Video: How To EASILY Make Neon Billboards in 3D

What's up? It's been a minute, hasn't it? It's the next year already. It's 2024. Here's a bit of a catch up, just a real quick one. Here's where we are subscriber-wise on YouTube. Amazing. Love to see it. Here's where we are on Insta. Still mind-blowing. Can't believe it. Don't think that's real. I think that's a glitch. But today, I'm going to show you how I made this animation.
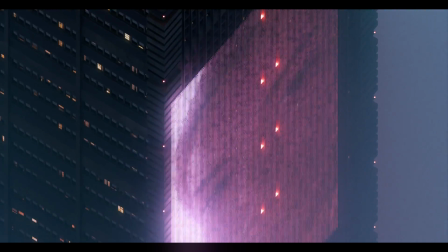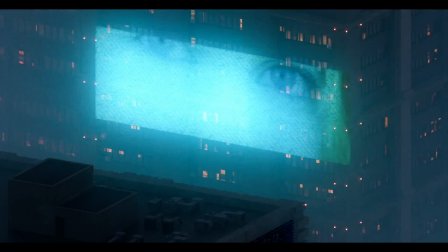I've been getting a lot of questions about it, and it's actually kind of a fun one and i hope you enjoy it let's get into it so here's the
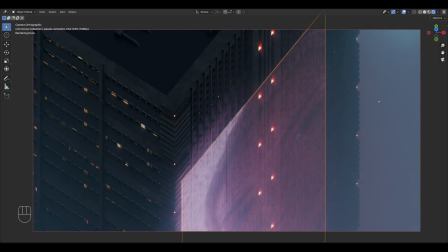scene in blender and this was rendered in cycles i usually render in eevee if you watch like some of my past videos sorry about that but some of my a lot of my past renders have been rendered in eevee but with this one i really wanted to try
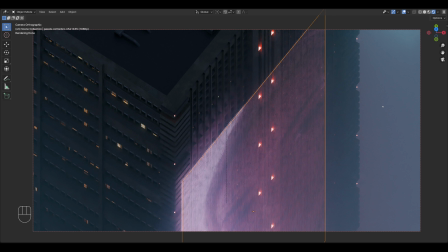cycles i really wanted to just you know do the volume thing it feels very blade runner similar to one of the other videos i did and that one was also rendered in cycles so i figured you know why not the big thing about this one is that the camera so this camera is actually
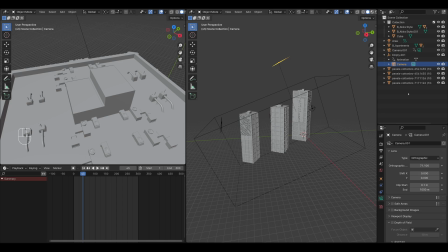orthographic you can see right here it's orthographic in the past when i've done my akira renders those have been almost orthographic a lot of people thought they were because the camera the focal length was something like 200 300 something insane and at that distance like if i pop in here it looks
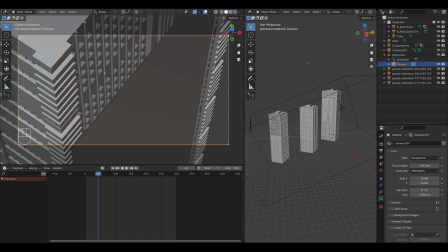orthographic you see it feels like it might as well be or 200 like this feels orthographic it's still got a little bit perspective and so when our when when
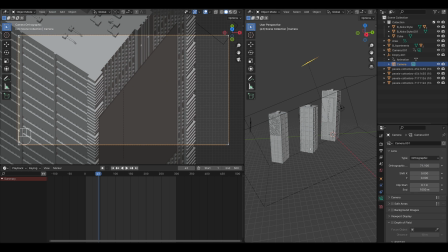somebody made that comment i thought like okay let me actually try orthographic like what would that look like and it's extreme it's extreme but it's also like super trippy because if you look through the camera here nothing has perspective and it's a very trippy
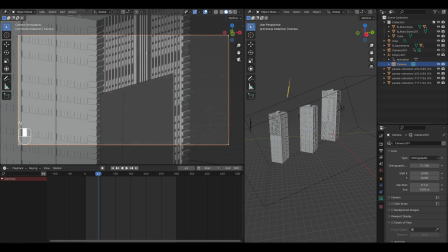like isn't that whoa it feels really cool and
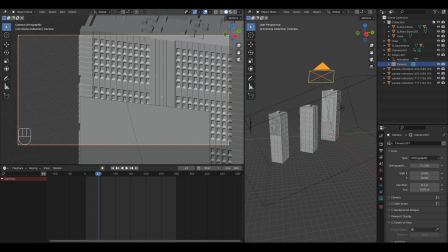really interesting and a lot of potential so as soon as i jumped in the orthographic view i knew oh and you can't zoom in and out like so if you you know the camera view is selected here but as i'm zooming in and out doesn't work you have to do it here you
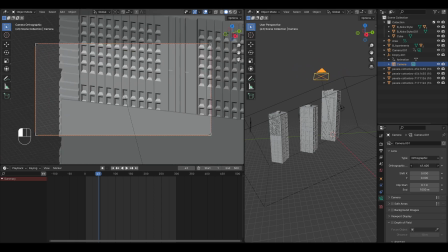have to do it with this number here either gets bigger or smaller and it's just kind of different so it's the adjustments you can't do
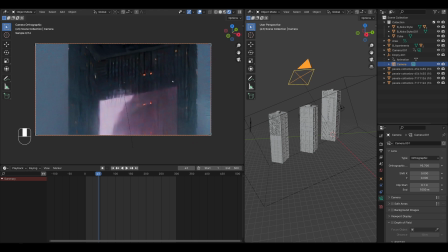as much on the fly but we jump into render view you can see if i move around that just looks so interesting and so cool and yeah i
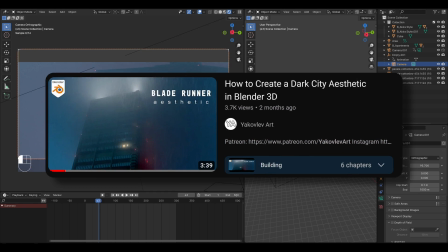have a volume cube again similar to the previous tutorial i'll just link that down below and you can watch that i'll just have that right right
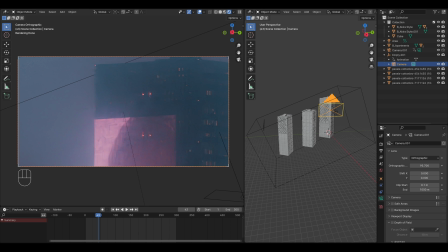at the top there so you can find it and it's essentially the same setup so buildings with a volume cube and then the only difference is that i have an orthographic camera and then i also do have these neon signs and these neon
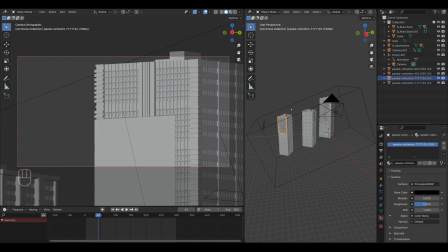signs let me tell you about them if we hop into shaded
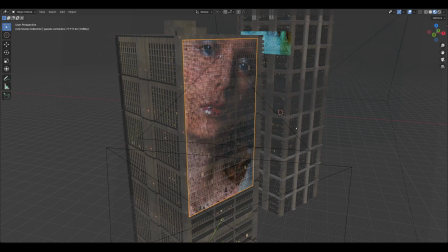view you can see what the neon signs are so what i did essentially is i went
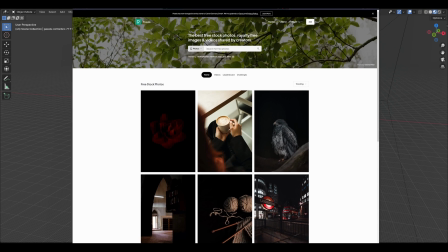on this website this website here pexels.com and
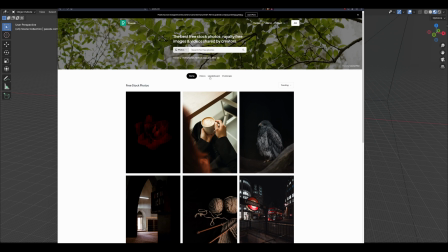they have a lot of free stuff a lot of like royalty free photos i don't usually go here because a lot of the photos are
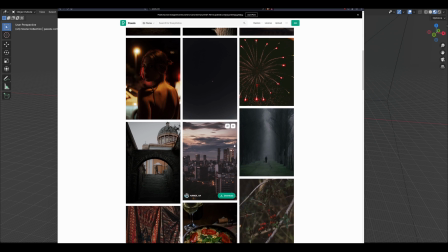like edited and you know they have all these like effects on them like filters and stuff so it's not really useful for me if you go into videos
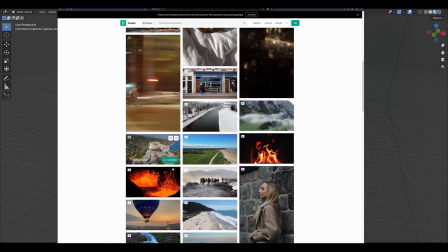here and a lot of times they are free to use for whatever for your artwork and stuff so i just looked up because i wanted this kind of neon
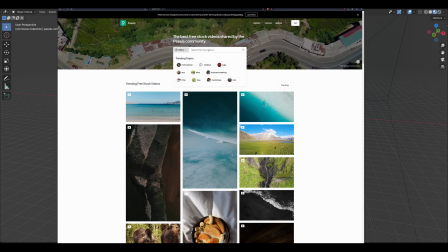city dark blade runner aesthetic you know like a night clubby kind of environment with a place where whatever it's nighttime it's cyberpunk it's seedy like don't let your kids go in there anyway so if you type in like woman
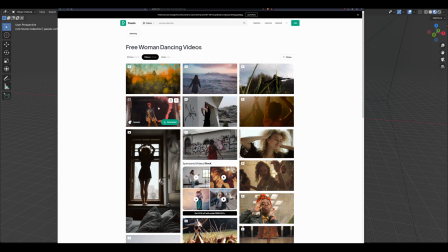dancing i don't know what's gonna come up okay like for me what i was looking for was something that looked like
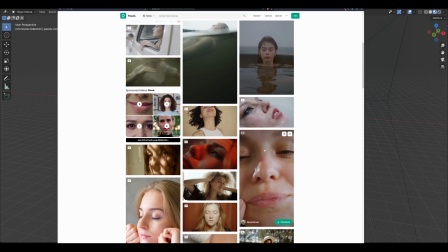it could be an advertisement so oh this one is kind of cool or uh this one's
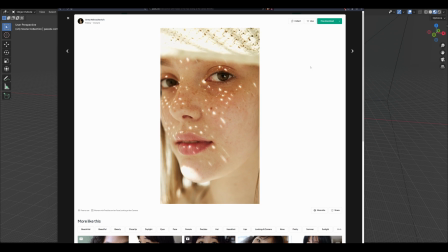cool this one's nice yeah you know this is really cool like it's really tight close up there's interesting kind of pattern on the face this would be an
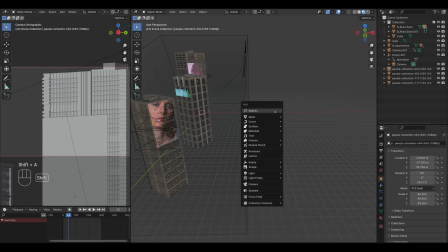interesting i think a cool video so what i did was so i'll do shift a go to images as planes this is an add-on
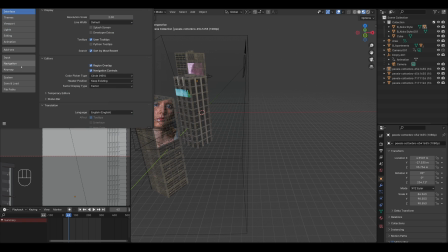in blender that you can enable so if you just go to the little add-on part preferences add-ons search for images as planes right there
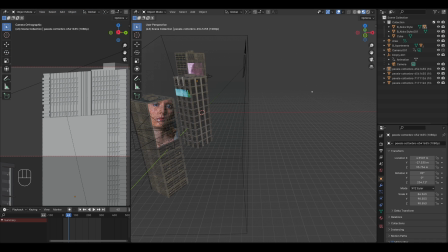just check it and it'll basically let you bring in any image or any film like mp4 file into blender as a flat plane so if i type
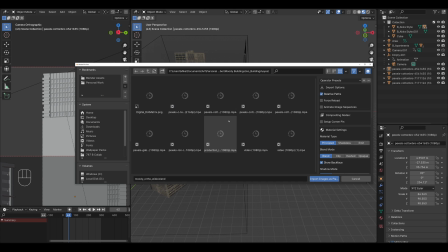in image as plane here oh here we go okay so it's in this folder here so uh let's say i bring
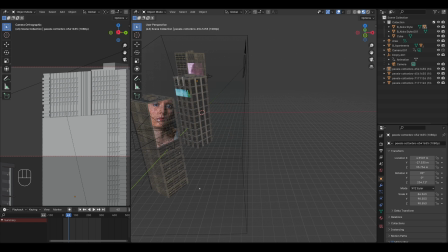in this one i mark it as an emission and then import so there it is it's added i'm just going to move it out of the way here it's going to be
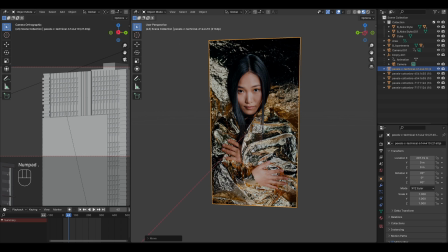kind of tiny but here it is and if i press play it plays it's a little laggy because it's
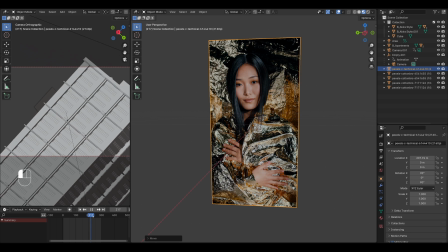playing all this extra stuff so the way i did is that you can see that the animation is longer than the actual video itself so what i did is i kind of just adjusted
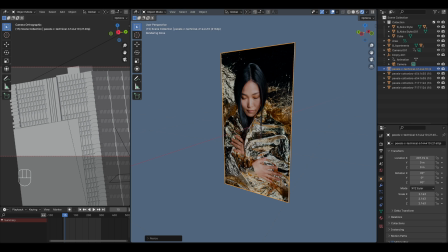when the frames start and end and because this is an emission so we're going to render view so if we open up the shader editor here's how it looks and if i
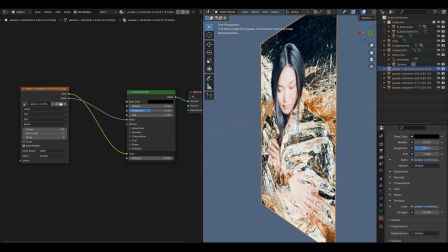make this 10 it's like glowing it's like really really bright and like for example if we go into eevee it'll have
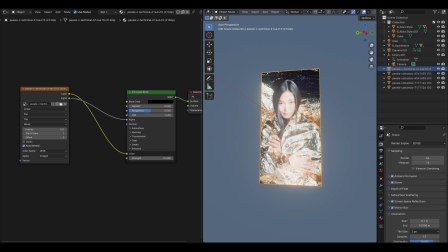this bloom and then the other thing was and i'm going to plug the discord server here because we um there's this really cool dot matrix pattern that one of the artists
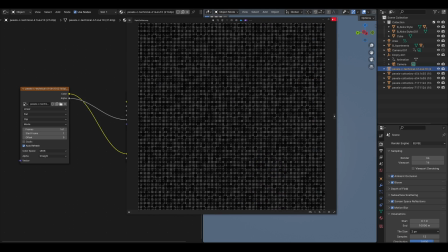shared this dot matrix very painful to look at with the uh with the naked eye so i wouldn't recommend it plug this
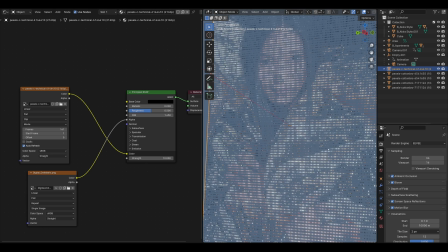into let's say the alpha oh and now it's like these little dots and stuff it's a little stretched out so what we can
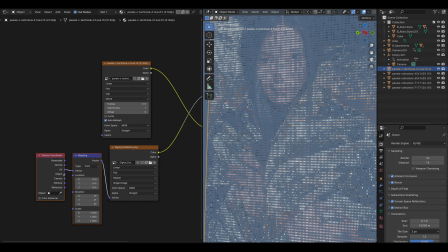do is ctrl t to get the mapping node pop up and then go to i guess object will that straighten it out yep that straightens out the little dots uh
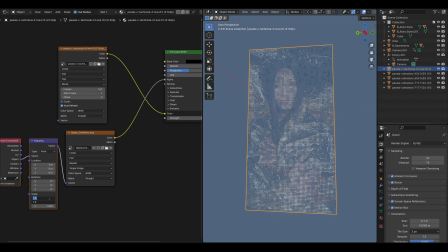i think it's little bit big so i'm going to just grab these two numbers and make that maybe five just a little bit finer tuned and now
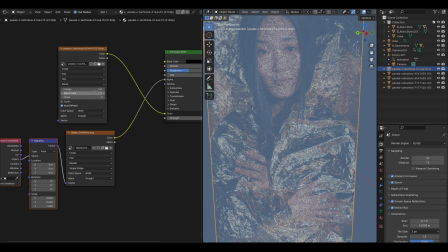it looks like that so that's how that looks and like i said again over here with the frames you can like move the frames forward or back and make it start later you can make it start sooner but you just have to increase the frames more so that there's more space and for
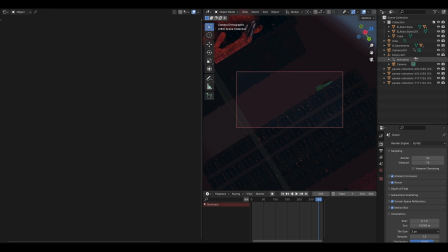me what i did was i just kind of if i hop back into the camera view i just have the i think that these videos are
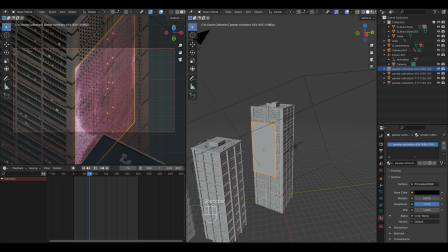either long enough or I have them playing only until the camera sees them. So at this point, if the video stops, it's okay because it's not in camera.
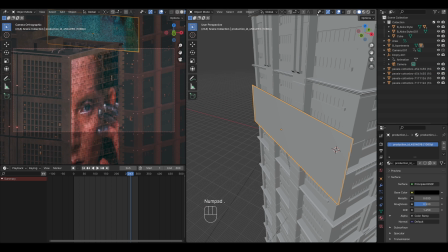It's not in view anymore. So let's take a look at the actual billboards I have up here up close. So what do I have?
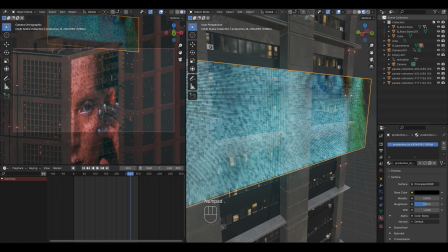I have that little dot matrix pattern on there, like I mentioned, but what I did was I just doubled it up.
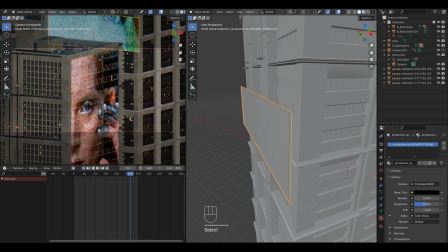So you can see there's two planes here. If I go into this view, you can see there's two planes and that's really all i did was i just took the one and then uh duplicated it forward
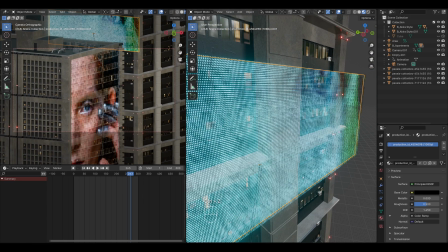to just make it feel a little bit denser because i feel like the dot matrix was just taking out too much of the visual
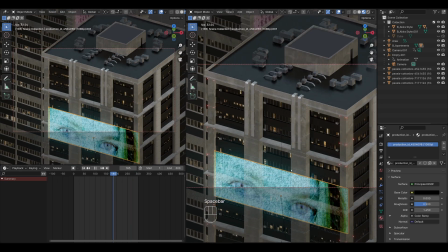information so it was a little bit harder to see like what was actually going on so i just doubled it up and then it looks a little bit more glitchy
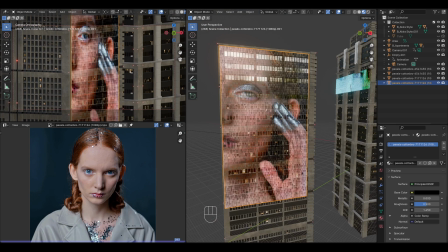so what i did for example with this one is that it's cropped in heavily that's more for just making the billboard look more fuller and kind of some things are getting cut off and maybe this is an advert specifically for like this makeup or something so for example this
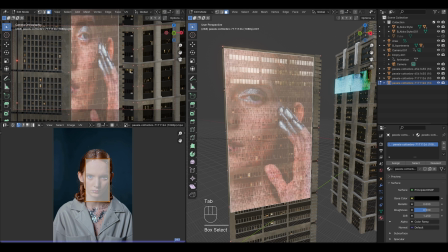was the original video and if i tab in edmo you can see that i just took the uv map and scaled it down so originally it came out like you know came in like this large and i just kind of scaled down the uv so that it was only
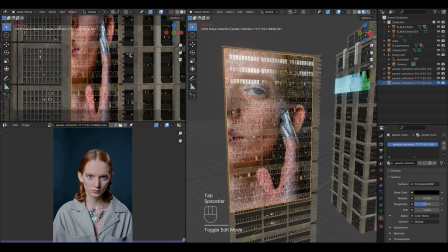on this part of the face because i thought that's the part that kind of looked more interesting and it was a little bit more abstract and maybe suggestive or something like
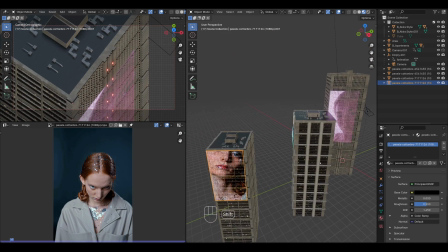that so you know fitting fitting kind of the theme and uh so i put all three of these on the buildings and these buildings are from my uh building
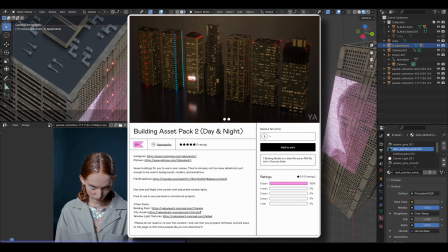pack that you can get on gumroad i think it's like one dollar so get them i guess i was gonna say while they're here
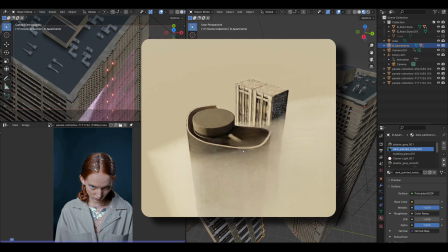but they're not going anywhere but i am gonna be i think making new buildings so keep a lookout on that and if you want to get on the patreon you'll get them right away
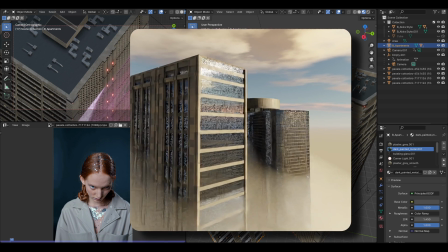if you want to just wait they'll probably end up on gum road one day or another um enough of
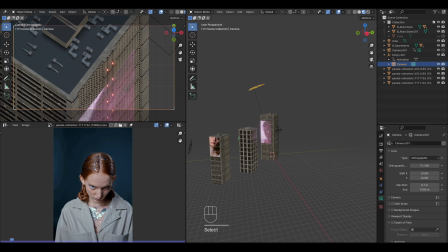that so let me tell you about how the camera is animated so the camera it is connected to an empty and that empty is at
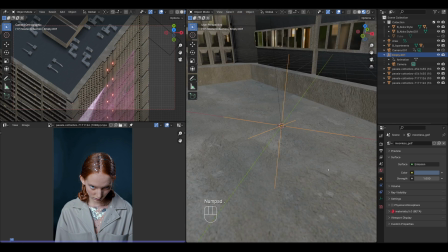the world origin here so if i kind of zoom in on it it's right there so basically what i did was i just instead of animating the camera